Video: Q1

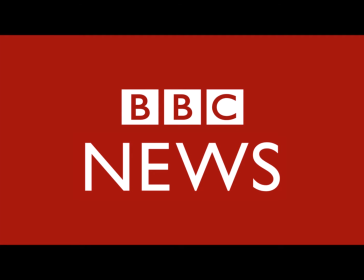For my research and planning, I analysed 5 existing news programmes to identify the forms and conventions used within them. I looked at the codes and conventions of a typical news broadcast, and I researched different institutions' existing title sequences to supplement my knowledge.
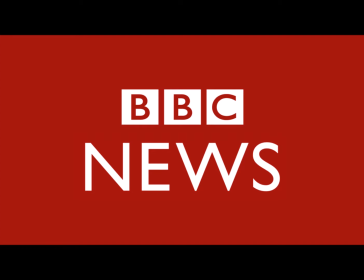My own broadcast utilises these forms and conventions, and also, to some extent, delivers in developing and challenging them.
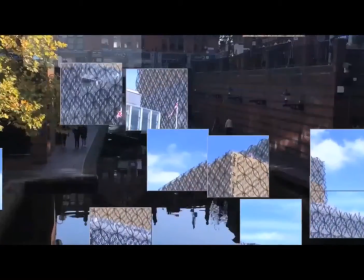My title sequence includes shots of both rural and urban areas, as well as moving images of different ethnicities and iconic landmarks.
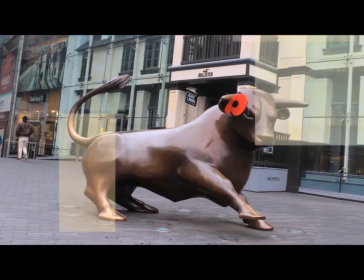These were identified as the 4 main things used within a title sequence.
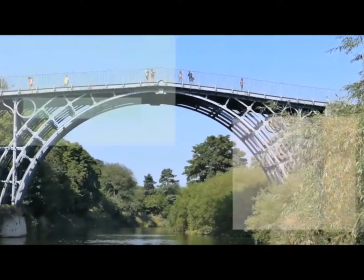There is also a crescendo of the news jingle implemented at the end of the title sequence.
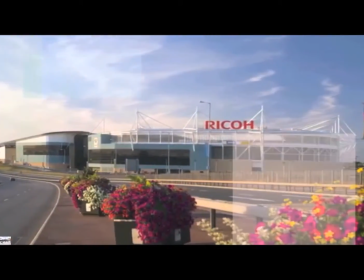This is something I had deduced from my research and planning, as both the BBC and Channel 5 also implemented this.
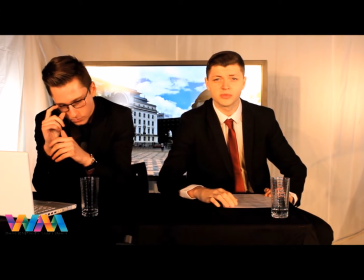For the anchors, I chose formal clothing to show that as a broadcaster we are a professional and trustworthy news outlet to the audience.
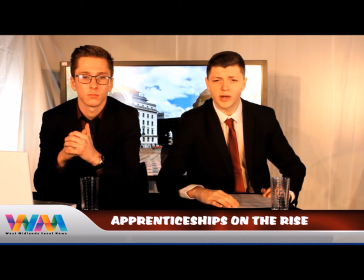I incorporated name supers for reporters and vox pops and used the
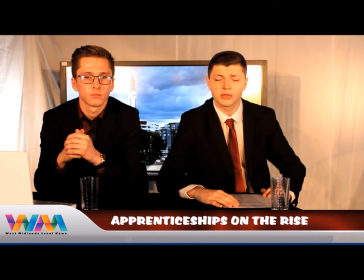news jingle simultaneous to the headlines being read to increase the tension of the segment. I used a broadcaster logo throughout in the form of a bug in the bottom left corner of the display.
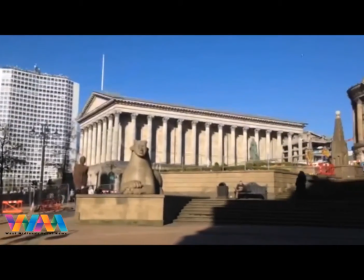There were panning shots used with the report when the report was out of vision.
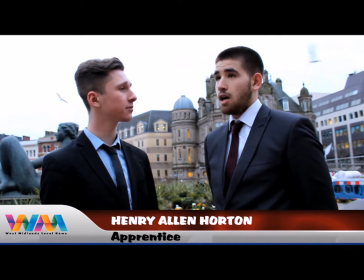Also, there was the use of fast-paced cuts used for transitions to show that we were a typical news broadcaster.
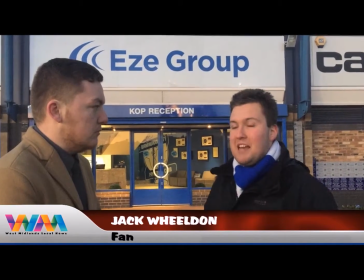Interviewees looked nervously towards the camera to denote that they were involved in an abnormal experience.
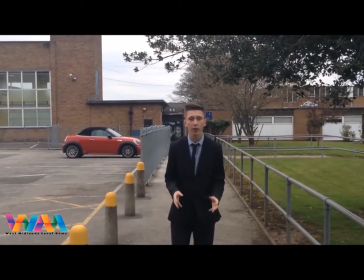I incorporated sign-offs from on-location reporters, and vox pops were also filmed on location to make the report appear authentic.
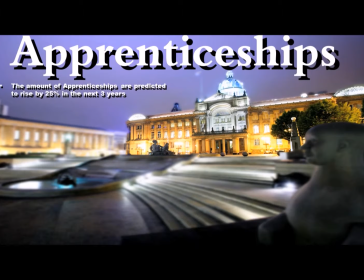I extensively used chroma keys to present information to viewers, and I
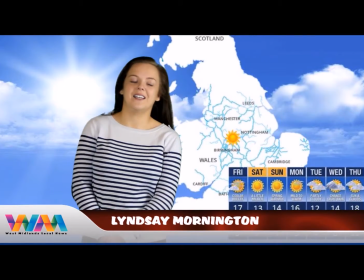recorded with a green screen for my closing weather report, which used colloquialism and encouraged audience interaction.
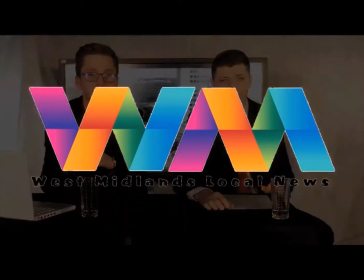The report ended with an enlarged version of the broadcaster logo, simultaneous to the news jingle ending outro.
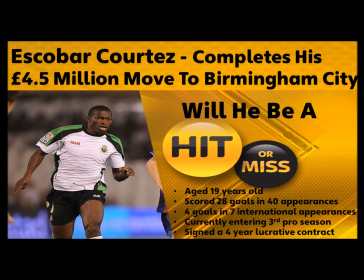My product also develops the forms and conventions of a news broadcast, with an extensive use of chroma keys, for example.
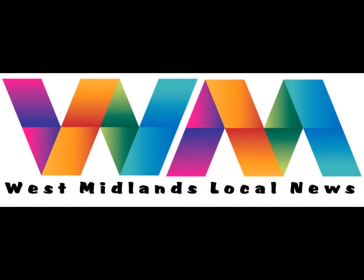I wanted to specifically personalise the broadcast to the younger audience of teenagers. I attempted to create appeal with a colourful broadcaster logo through implementing images of Birmingham City Centre, a nightlife hub,
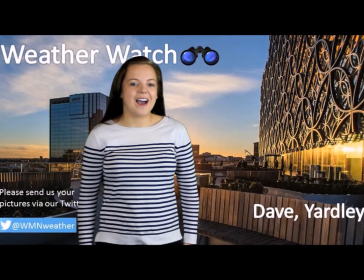and an interactive Twitter handle which would encourage young people because they are very familiarised with social
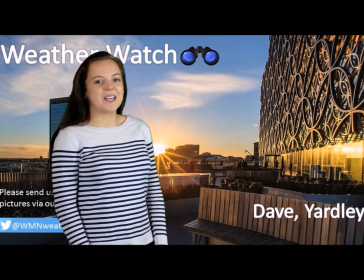media platforms on their mobile devices and thus adept in using them to search convergent links.
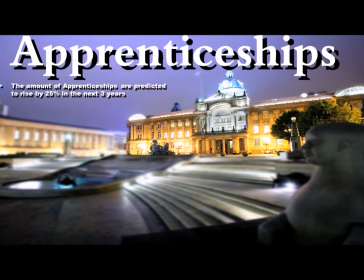For my lead story, I chose to report an increase in apprenticeships, as this concerns specifically the younger audience.
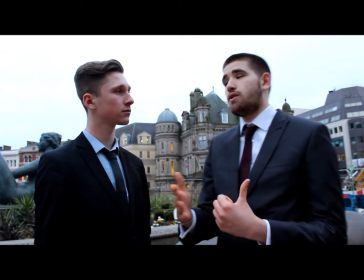As well as this, I tried to target them with vox pops from teenagers so that they could relate to the report.
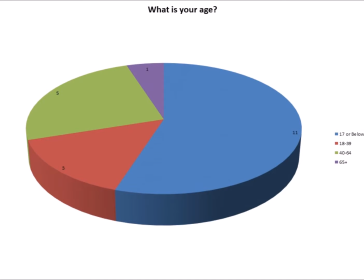My product challenges the forms and conventions of a TV news broadcast by specifically targeting a younger demographic and the use of a personal interest story from the anchor's perspective, which is uncommon.
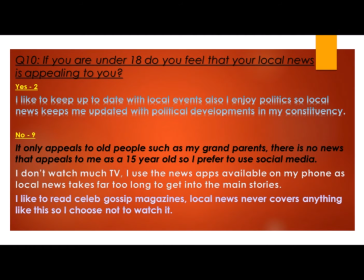I also chose to remove discos, which are informal conversations between anchors, as I felt colloquialism outside of the stories would make my audience feel detached and therefore hinder my attempts to personalise the story.